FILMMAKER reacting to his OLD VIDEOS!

What is up, you guys? Nicola Maserati here. So today we're going to be doing something a little bit different. I'm going to be reacting to some of the old videos that I did a while ago for a client, and I'm going to be comparing them to videos that I did more recently. So there's 3 videos. We're going to go from that video, the very first one, to the one that I did more recently. So I hope you guys enjoy. Before we get started, let's run that intro.
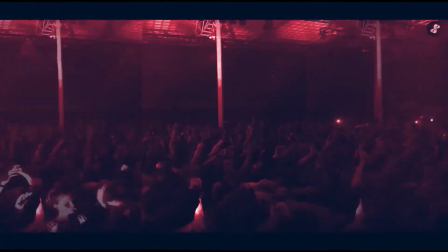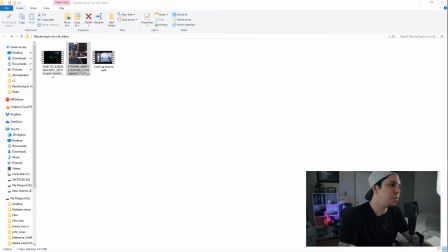0:33 Guys, so let's see what's going on here. So I have my 3 clips up right now, and let's see, we're gonna go to the first one. So this one's the first one that I ever did for him, and it was kind of funny. The way it worked is he had asked me to he asked me if I did video, and I said yes, of course, but I wasn't super confident in my video filmmaking abilities. So this is kind of, it's not bad, but it's not great. You'll definitely see some things going on here. So let me open this. Let's watch this.
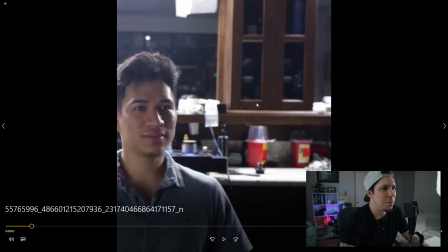1:11 So as you can see, like, first off, this was cropped for Instagram because that's mainly what we were focusing on. So I obviously filmed this. I filmed this with my 5D Mark III that I had at the time before I switched to Sony.
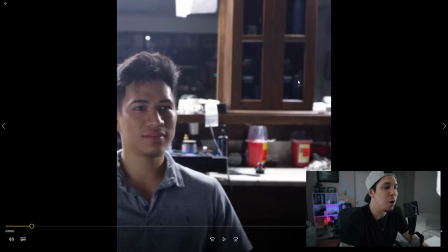1:27 But yeah, so this is all manual focus, no autofocus. So, all right, let's look at it. Let's see.
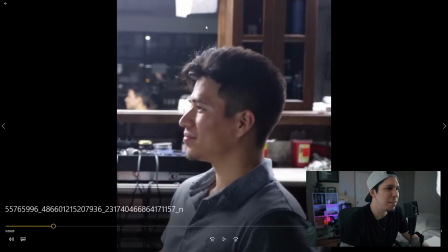1:37 Okay, so the plan there, that's kind of funny, is as you can see, like at the beginning of the video,
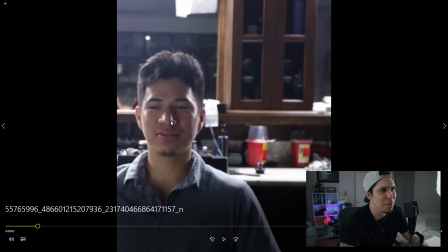1:42 he's, I guess, kind of in the thirds if we're going from like the Instagram aspect ratio. But I kind of set it up to where when
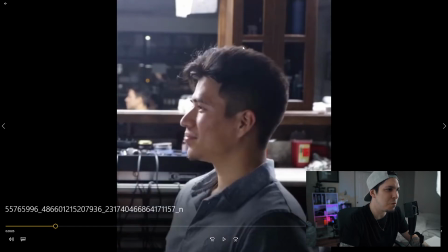1:52 this clip ends, he's smack dab in the center, which he's not really smack dab in the center. He's also not in focus, so... Yeah, that's pretty bad. All right, let's keep going here.
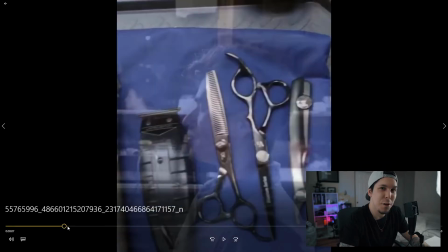2:04 Ooh, that transition though. That's the transition of a pro. It's pretty good.
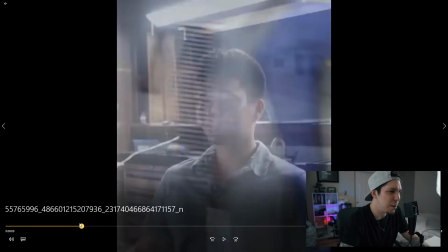2:14 Okay, so what I tried to do there is I tried to transition from this kind of blue
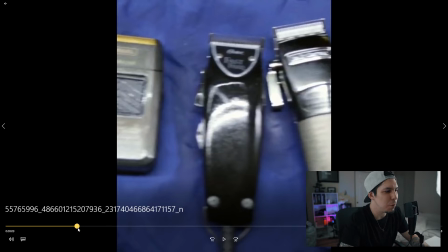2:22 background to the blue apron, that thing that he put on.
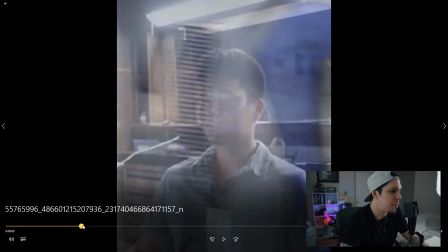2:27 I don't know. They're called aprons, right? So, yeah, I kind of tried to do that.
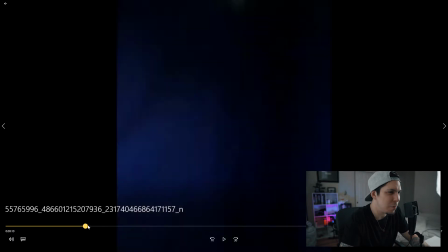2:32 It kind of worked, but it didn't really work. So, yeah.
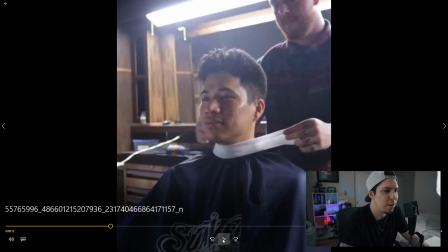2:41 Yeah, every day.
All right, the little jump cut to get the music started. Let's everyone know that's watching that we're in business.
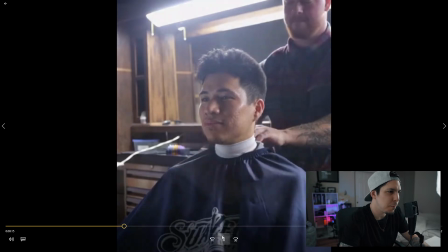2:48 Hey, that's you and me. All day, that's us, bull. Came through it.
That transition, man.
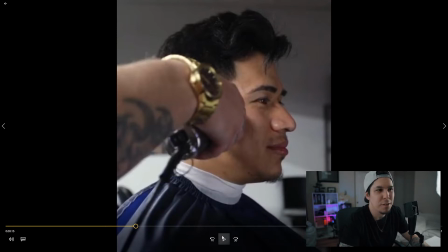2:56 I don't know why I wanted to use those so much. Like, I feel like that transition, it's not bad to use, but it almost, you can kind of tell it's, when somebody uses a transition like that in a video like this, you know they're kind of amateur.
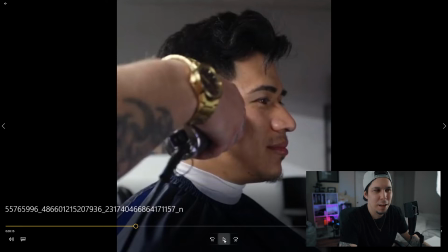3:10 You can use it, there's certain places to use like a fade like that, and this is not the place to use it. And so it's kind of out of place. Yeah, it's just not a good thing.
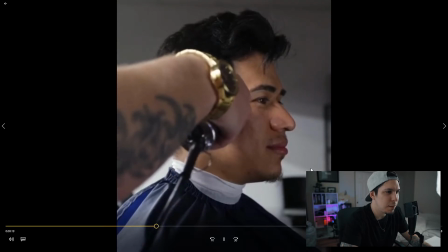3:22 See, I don't know why I trust you. Crazy now, I'm just too on. Maybe now I'm just too gone.
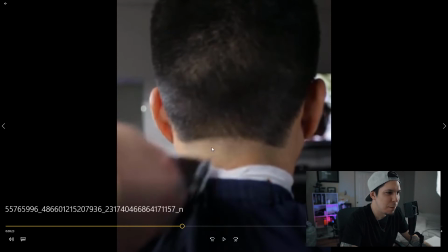3:27 Okay, out of focus again. Not in focus. The back of it, it's the place where he's supposed to be in focus, and he's not in focus.
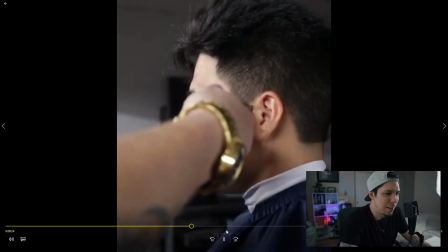3:36 So I'm just looking for that same vibe.
There's that transition again.
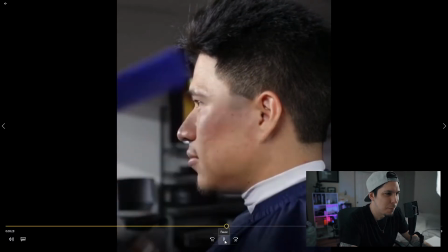3:41 Going crazy in his bitch. Overseas, getting Benz. No Mercedes in his bitch.
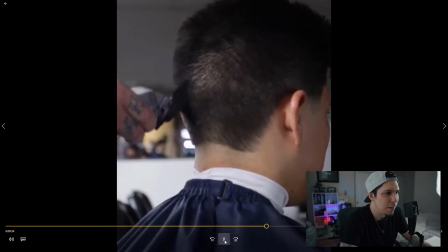3:45 We made the album 9 months. Had a baby in his bitch. I'm with your babe on the run like I'm Jay-Z.
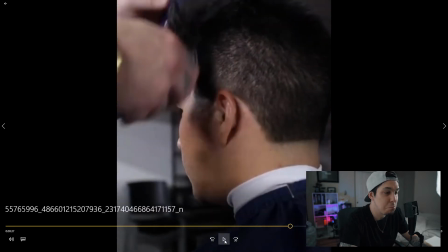3:51 I don't know why I use those transitions so much, but I did.
This bitch, I don't smoke a lot, but I get green.
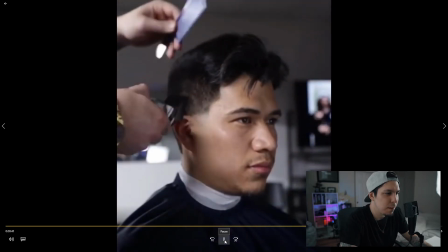3:57 But ball out, no SBs. I called you out, you got served with that beat stop, no step team.
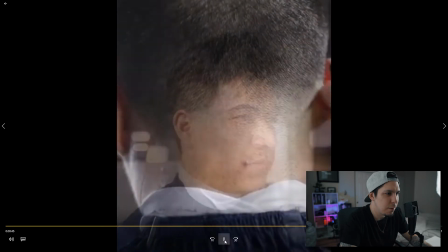4:02 I came through and that's real shit. No, Nova came, but I feel this.
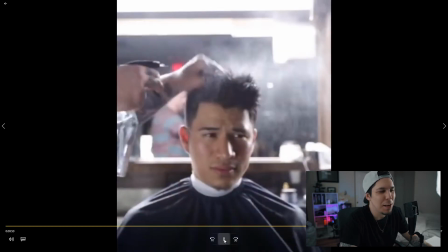4:05 Feeling kid when I'm not even gonna comment on that angle right there.
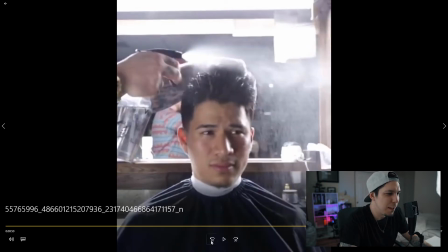4:10 I'm not even gonna say anything, but okay, he's out of focus. He's still out of focus.
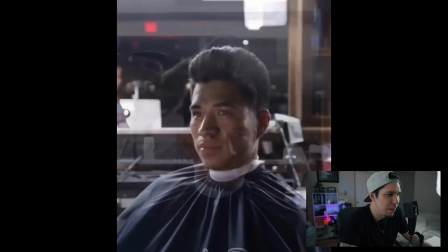4:20 Okay, now we're pretty much done with this video. And so, oh, terrible.
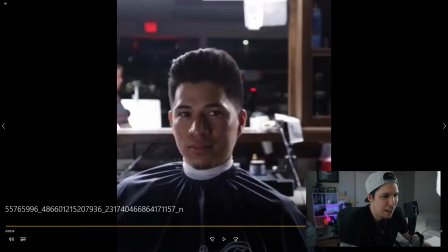4:25 I don't even know what happened there. Like the cut. Okay, watch this.
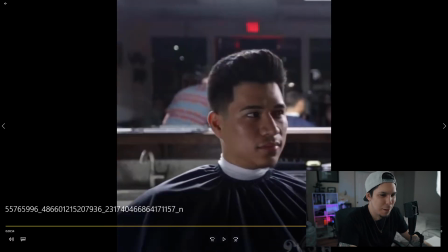4:31 Watch. Like, it was like I took a clip.
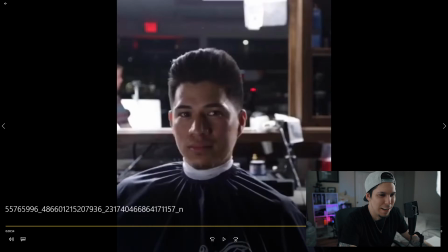4:39 There was like, I hit record here, and then he's like not in the center when he turned. So I decided to re-record the clip, re-center him, and put him in.
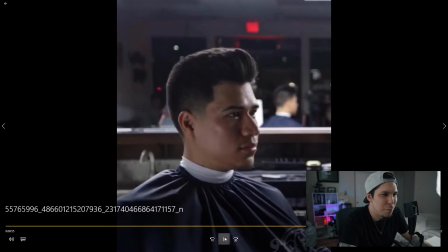4:53 Oh, it's just so obvious. And I'm trying to see if I can see myself in the back. I don't think I can, but Good thing the depth of field was pretty shallow, because I was probably somewhere. The camera was right there. Or maybe his head was covering the camera. I don't know in the mirror, but...
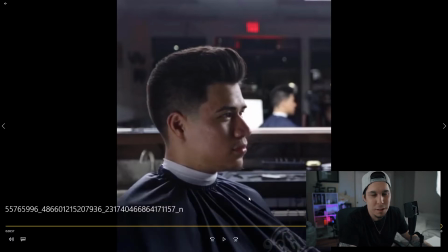5:11 And then, if you notice, I had no idea how to end music. I had no idea how to clip audio together to end it. So that was the first clip. So that's pretty good. So let's go to the second clip. So in the first clip, one of the things you notice is there's no big like dynamic to it. There's not a lot of movement. The camera's never moving. I just stuck it on a tripod and I just got a bunch of different angles and I was moving my tripod around. So the second video, I tried to change it a little bit. There's still a lot of clips in there that have that, you know, just sitting on a tripod. But yeah, so let's just look at the second clip.
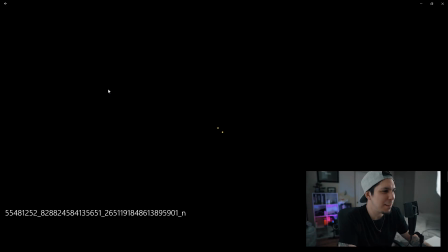5:56 Let's see here.
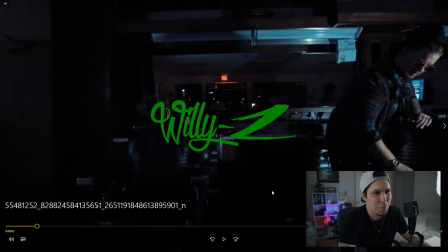6:00 Okay, first of all, starting with dramatic music, like a movie, like it's a supervillain coming in. It's a barber. He's a cool barber. He's a badass barber, but I think the music's a little dramatic, so I just tried to make it like super cool.
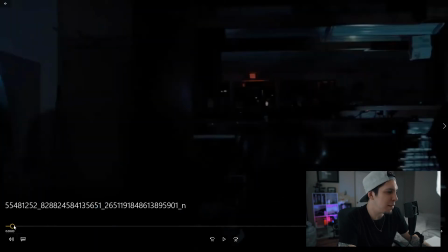6:15 And then if we go back here, we'll go and we'll just talk about this sliding shot for a second.
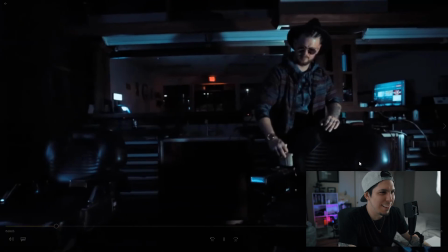6:21 And you'll... Oh! There's that warp stabilizer.
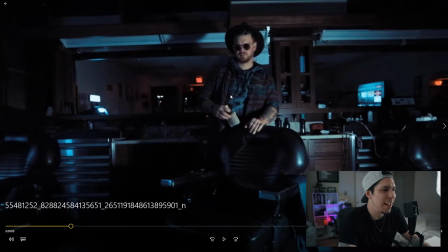6:27 Do you guys see that? So I didn't have a slider at this time. And so I had to improvise because I really wanted to get a sliding shot. I thought that would be really good. So we were trying to figure it out. We're like, okay, can I put my tripod on a skateboard?
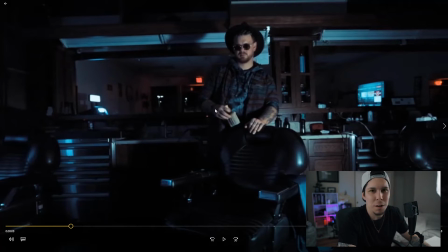6:40 Because I think he had a skateboard in there, and but it just didn't work. So I was like, okay, well, what else can we use?
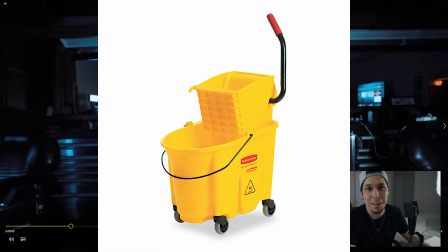6:48 And then I looked over and I saw there was a mop bucket right there, like to the side.
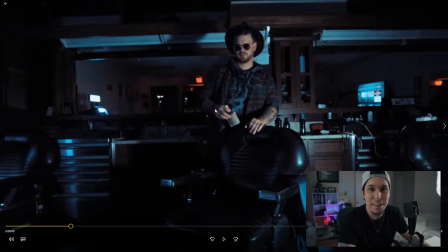6:53 I was like, let's use that. So I had some duct tape, and I literally, so I put my tripod like up, like all the legs closed and everything, and then standing up, and then I taped my tripod with my camera on it to the mop bucket,
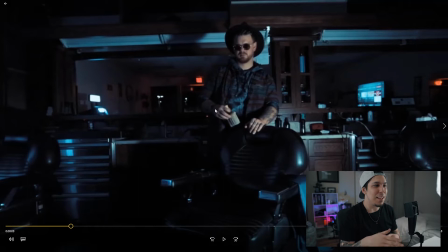7:10 and I pulled it. And so as you can see, it didn't look great at all. And then I tried to throw it in to Premiere and apply warp stabilizer, and it just didn't work. And this is kind of a thing, kind of a lesson here, that when you're using warp stabilizer, if you've got a
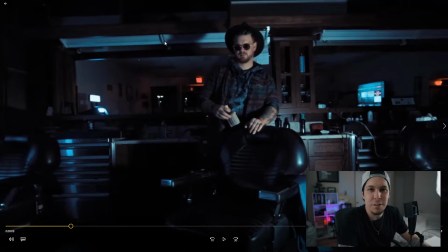7:28 really shaky clip, it just doesn't, it's really hard to get it right. And I messed with it for a while and it just didn't work. So yeah, so let's go back here.
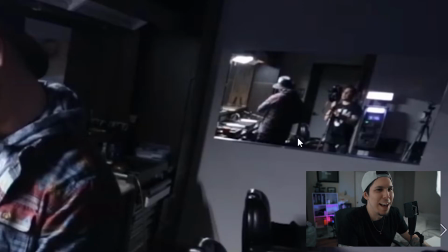7:39 Oh, there's that. Oh my gosh, look, there I am. I'm right there.
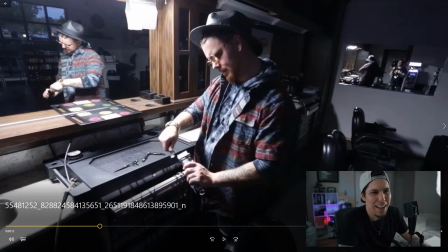7:44 Such good cinematography. I'm in the reflection with the camera. Like, really? That is terrible. And it's like either I didn't notice or maybe I just didn't care. I don't know, but it was, what am I doing there? Like, oh, it's terrible.
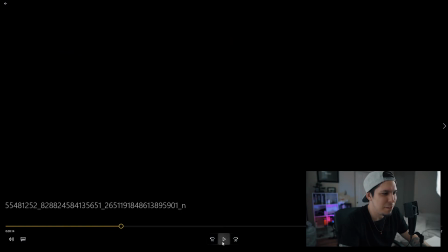8:01 Okay. And then just black, like a jump cut to just black to kind of fit with the music. So I was really good at editing to the music.